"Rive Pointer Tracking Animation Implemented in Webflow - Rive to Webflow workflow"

This is also a loop, and this is just rotating this group, the clip path group.
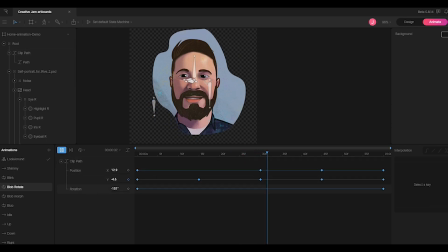[12:25]
So yeah, here, this is really all it is, just kind of like rotating around. And I think these are all set to kind of, linear motion, so that it's a continuous rotation. Blob morph, I don't know, I think these might be,
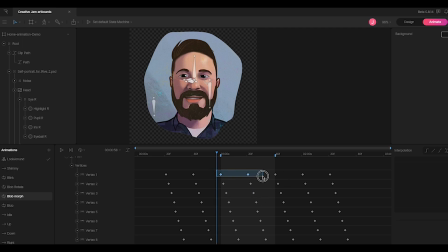[12:43]
I don't remember how I between these, but these might just be, I guess I didn't really set up interpolation on those. But it still works. They might be linear as well, actually. I think they are.
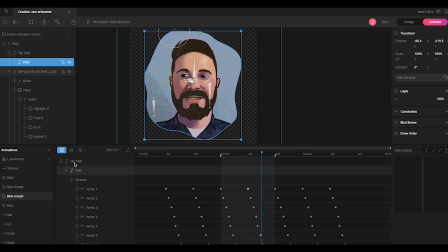[13:03]
So that's the on the path itself. Oh yeah, there's the path. So you can see them moving. And then if I were to click into this path and edit the vertices, you can see the vertices themselves. So actually, if I play the animation here, yeah, you can see I'm actually animating each vertex. And then actually, I think each vertex also has the positions for rotation and the length of the handles as well. So those can also be animated.
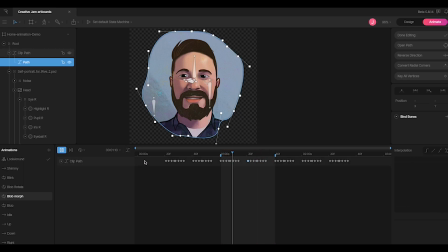[13:32]
So like I said, this is actually much easier to animate this in a stationary way and then rotate it with the state machine so that both of those are playing together. So if you look here, you can see blob morph is continuously looping and blob rotate is also continuously looping.
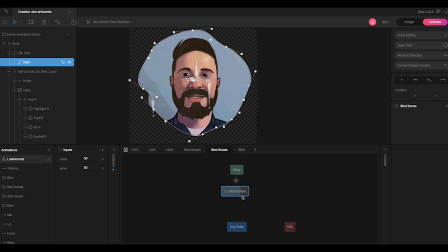[13:50]
And you can see the blob rotate is actually a much longer and slower animation, which is nice. Then they don't have to have the timing match up exactly. They're going to continue doing their thing. And I'm not going to get like a glitch or a jump at the end of the animation. They're both going to run smoothly.
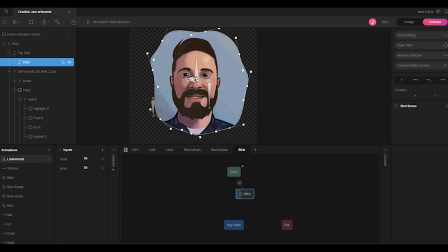[14:05]
And then here you can see the blink doing the same thing every 3 seconds. It's going to start over and blink, and it'll, the rest of the timeline is just kind of holding for that blink. So that's how I have this set up. The layers are really powerful because like I said, you can set up multiple things to happen.
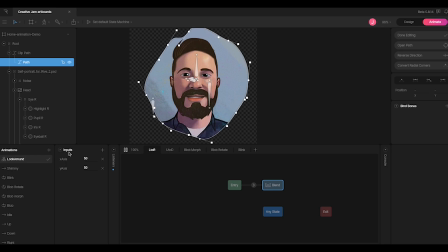[14:24]
And then these inputs here are what are controlling my blend state here. So you can add different kinds of inputs. This is a number input. You can also do a Boolean, so true or false, and then a trigger where it'll just fire something that, whatever you set it to. So with these three, you can do some pretty powerful stuff.
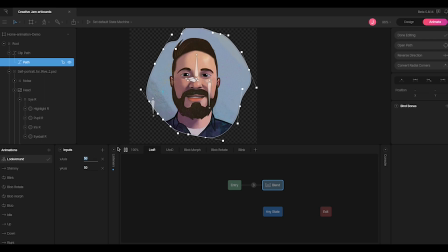[14:44]
And these numbers are set to just go from 0 to 100 because that is how the code is going to look for it. So I'll turn that off, and Let me look really quickly at the mesh and how I have the bones weighted here, because that was something that took me a little while to figure out,
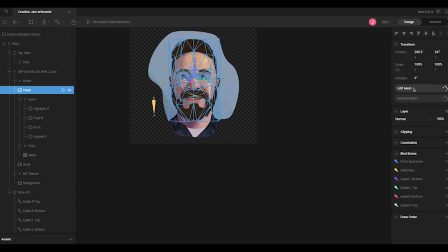[15:05]
but was really, really powerful and what makes the sort of 3D effect work. So if I go into edit the mesh again and view all the vertices,
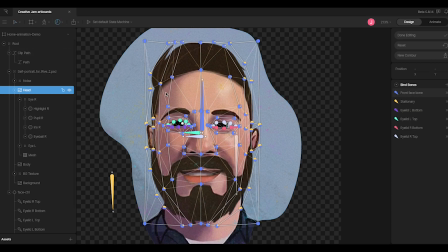[15:17]
you can actually switch this into a weight view, and this gives you this view. So the colors of the vertices correspond to the different colors of the bones, which I have named over here, which is a very helpful thing to do if you're working with a lot of bones.
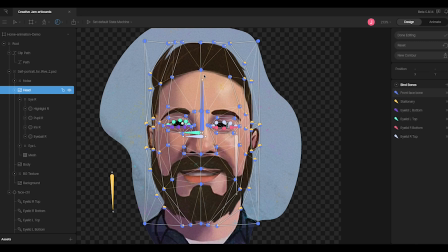[15:33]
So the front face bone is everything that's weighted with blue, or this bluish purple kind of color. You can see, so this one, it's 100% weighted to the front face bone. But some of these ones towards the outside are going to be more like 50-50.
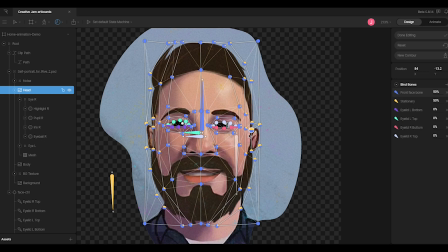[15:50]
So those are going to move less when I move the bone itself. So that's why it doesn't just, the whole image doesn't move side to side. It actually looks like it's rotating because they have different weights attached to them.
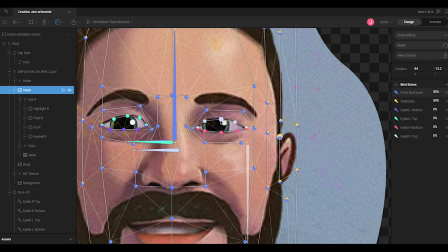[16:04]
And you can see all the vertices around the eye have weighted to the proper eyelid. So eyelid right top is here. And then these ones in the corners, I've got 50-50 between the top and the bottom. So they're not gonna move as dramatically. What else?